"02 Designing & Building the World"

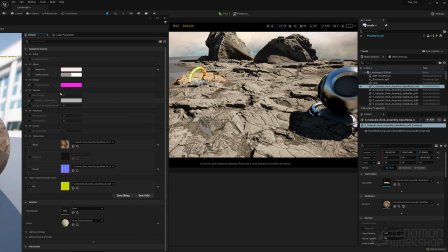So playing with the values in the shader, which is really easy, you can just open up the color, the surface, the saturation, and just adjust it
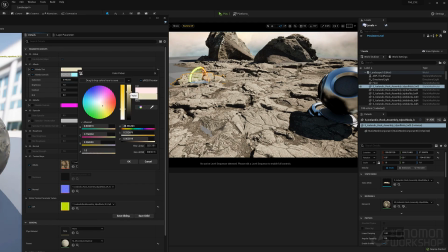to your needs to where it will match the surrounding area around it.
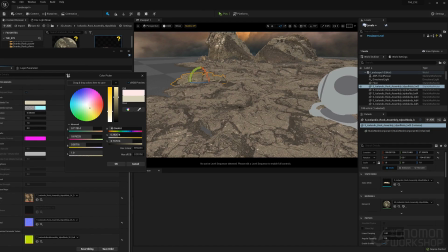Another way, sometimes it's hard to see because with the lighting. So if you just do it with you turn lighting off, and it's basically just unlit. This is where you can really see if it's going to match up, and sometimes the lighting can be deceiving.
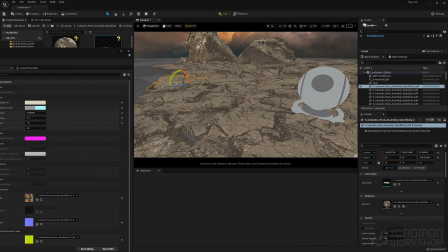So adjusting this
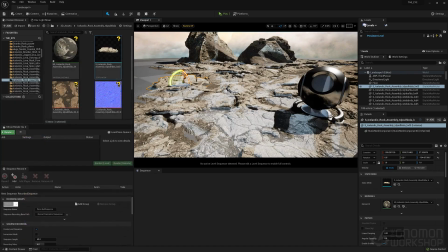to where you can see it match unlit, and most likely it's going to work in a lit scene.
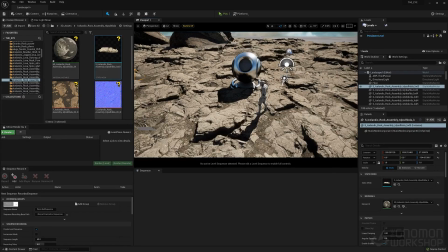So it's just that easy. It's like, and that's the beauty of it. So you're not stuck with like that color, that texture,
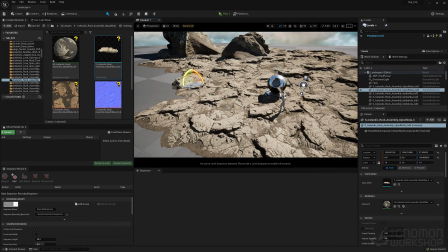uh, that intensity, that saturation that comes in.
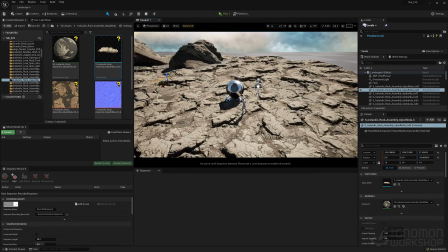Everything here is adjustable. All right. So the same thing here is like, there's feeling like now we have this geo. I can kind of just break up this pattern that we see from our first original
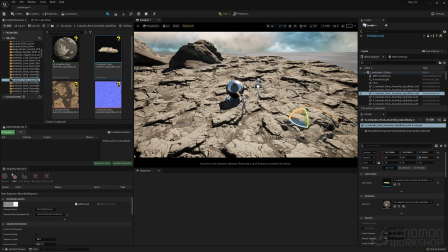ground that we actually put down, and use this rock here to just kind of break it up and move it around to help you know get rid of the redundancy that we may see, especially from different angles.
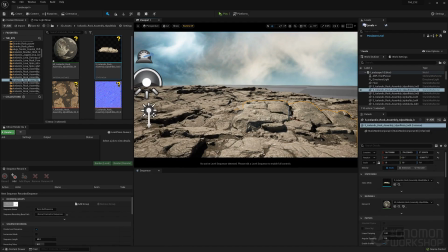And it also just again, it's going to change like the height if we want to. Um, the scale.
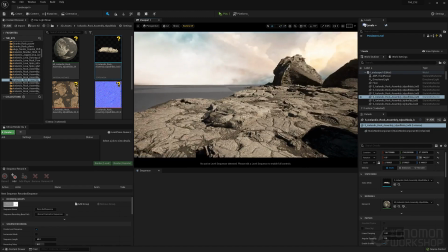Just either further away because again, a lot of these rocks are not.
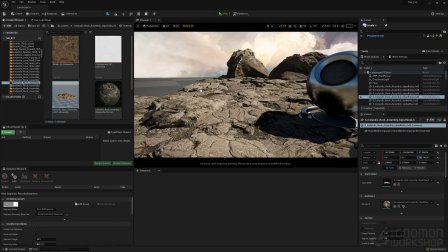They may actually be smaller rocks, but in a distance, they may actually hold up as
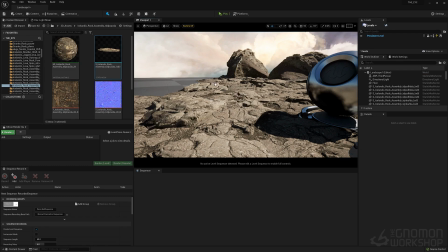a larger piece of ground or a rock or a cliff or mountain. So just trying some other like
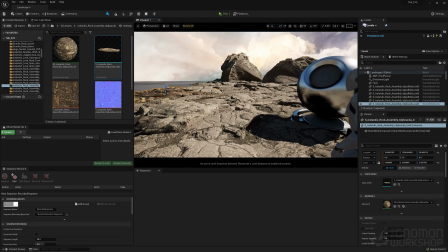rocks in here, and that one actually has a few rocks embedded in it, so it kind of breaks up the surface and color. And this one, we'll want to adjust the values too, so it matches a bit better because it's not right now.
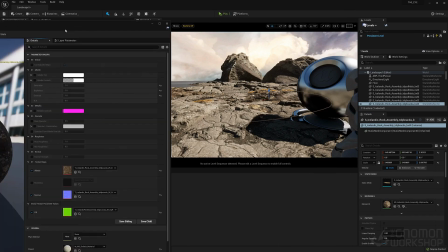It's a little too warm and a little too dark.
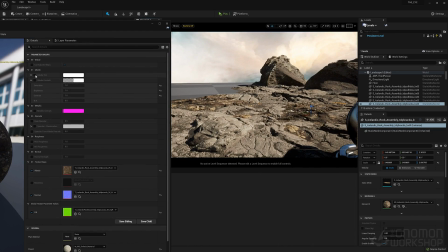But I do like the fact that there's little other bits of rocks in there, so that adds another layer of texture. And so what's good about like a rock like this too is that it's easy, like I said, to adjust it to match the actual values that's around it.
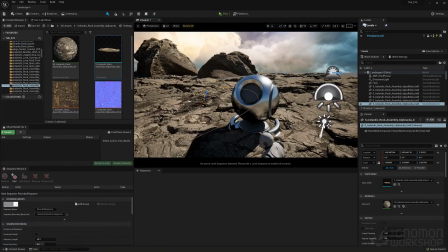But these little bits here, instead of adding individual rocks for that,
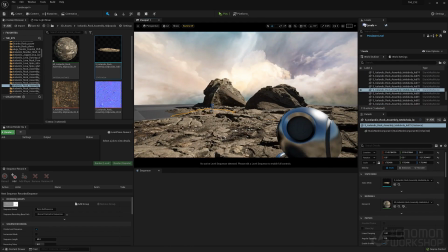there's a few of these like this in Megascans that there's a whole ground that basically has various rock sizes.
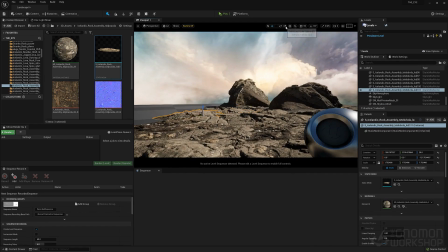So taking that ground, just scaling it up. And what I'm trying to do now is fill in kind of the further away areas. So some of the stuff
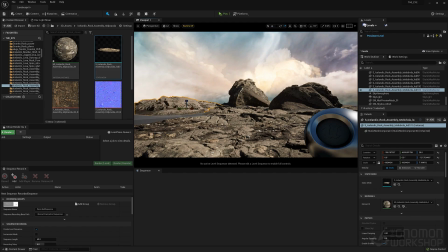that'd be using close up again, like I'm changing it and it looks completely different by just stretching it in the Z.
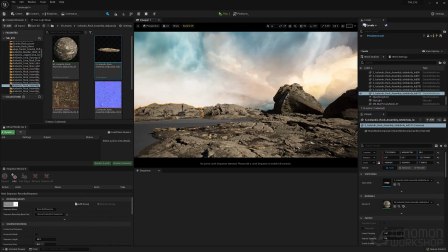And just do, now that I have that, this is going to help break up the horizon here from this angle.
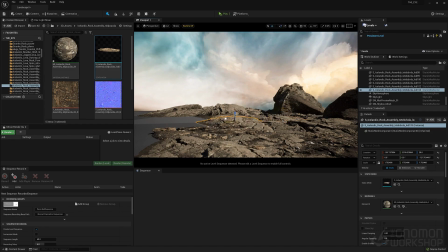That way that has more of a jagged horizon opposed to just a flat quality to it.